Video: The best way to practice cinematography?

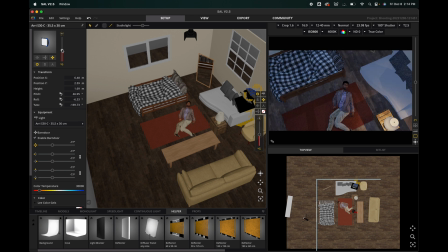20:13 we kind of want coming out of each source. Yeah, I think the framing is like a little bit awkward still, so that's something we could just fix up here.
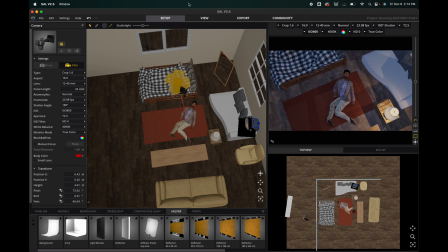20:31 So that it's kind of more about him. And let's bring it.
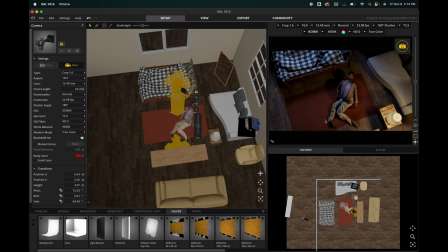20:47 Yeah, I kind of like something like that. He's just like discombobulated on the floor.
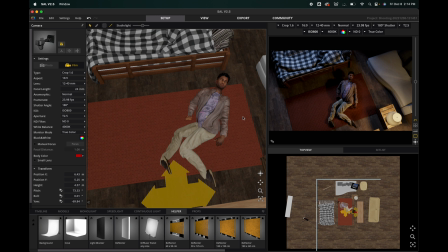20:55 I wonder if we could even do some modeling shit to make him like be holding up a picture frame. Let's see. Let's mess around a little bit here.
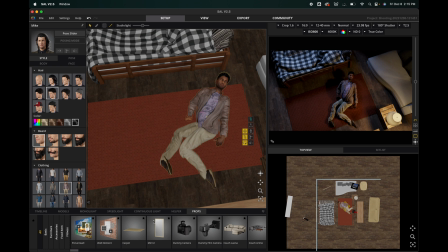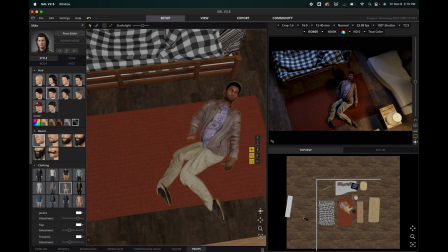21:26 How do I search? How would one search in this?
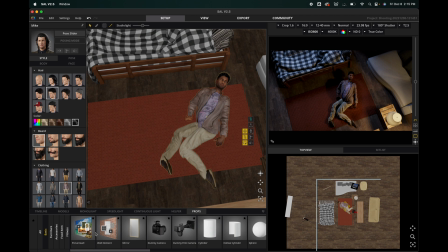That's a picture wall, so I don't think so. Accessories? Because it doesn't have to be that necessarily.
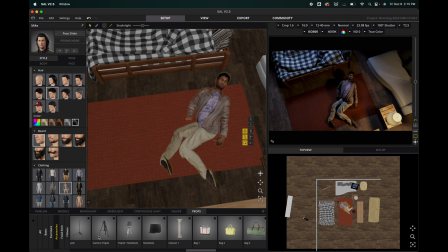21:53 It could also be something else.
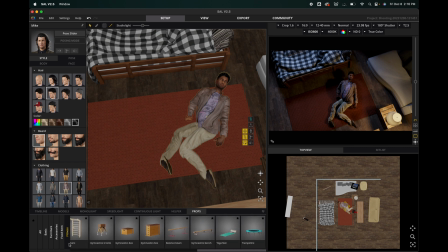Okay, maybe he's holding... Or wait. Okay.
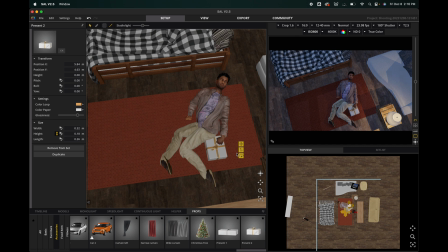22:28 Okay, maybe he's holding a little present, you know? It's that time of the year.
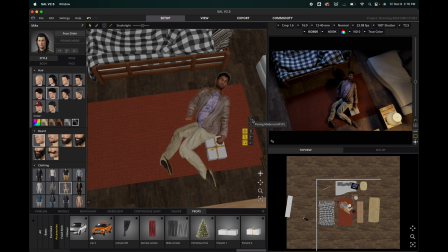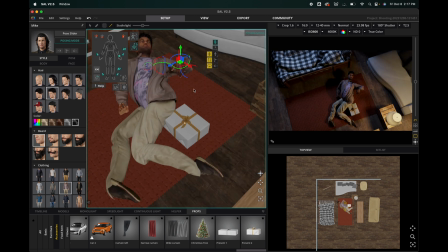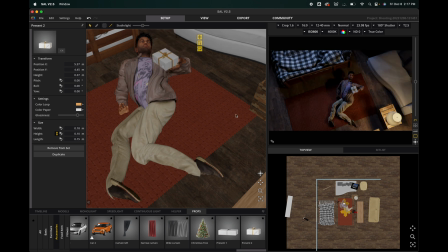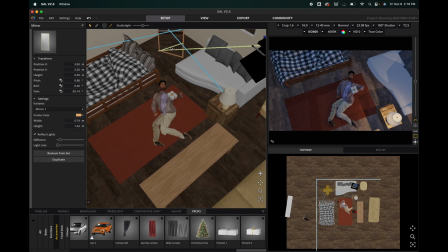22:50 I don't know. There's still definitely things I could do better. Like, I'm kind of not... I don't know if I'm pleased with myself, you know? There's always something we could do better in life, right?
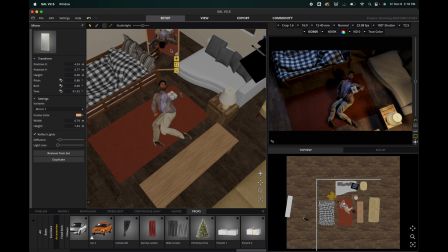23:04 We always want to exceed our own expectations. But, you know, can we ever please ourselves? I don't know.
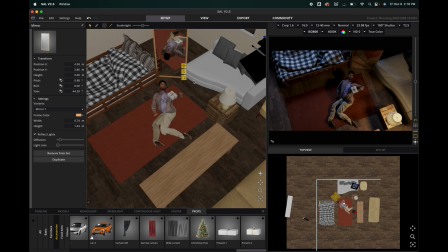23:24 Yeah, let's bring that mirror in there. We get a little bit, just a little bit more depth in our image. The only other stuff that could be nice is
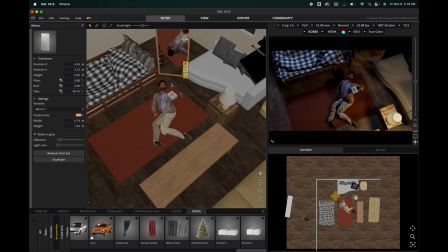23:40 if there is kind of something to separate his hair more, maybe, from the ground.
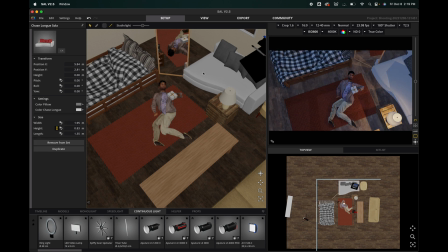23:57 Don't want to like start filling in too much though, of course.
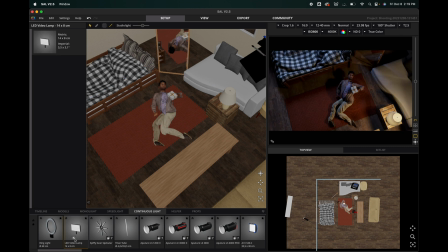24:09 Let's see. Oh, maybe just a little tube.
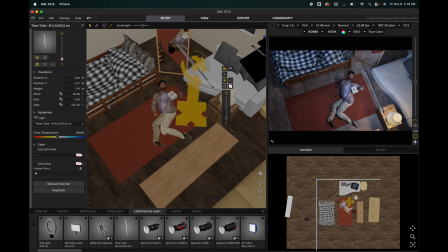24:14 If we can make it not fill too much.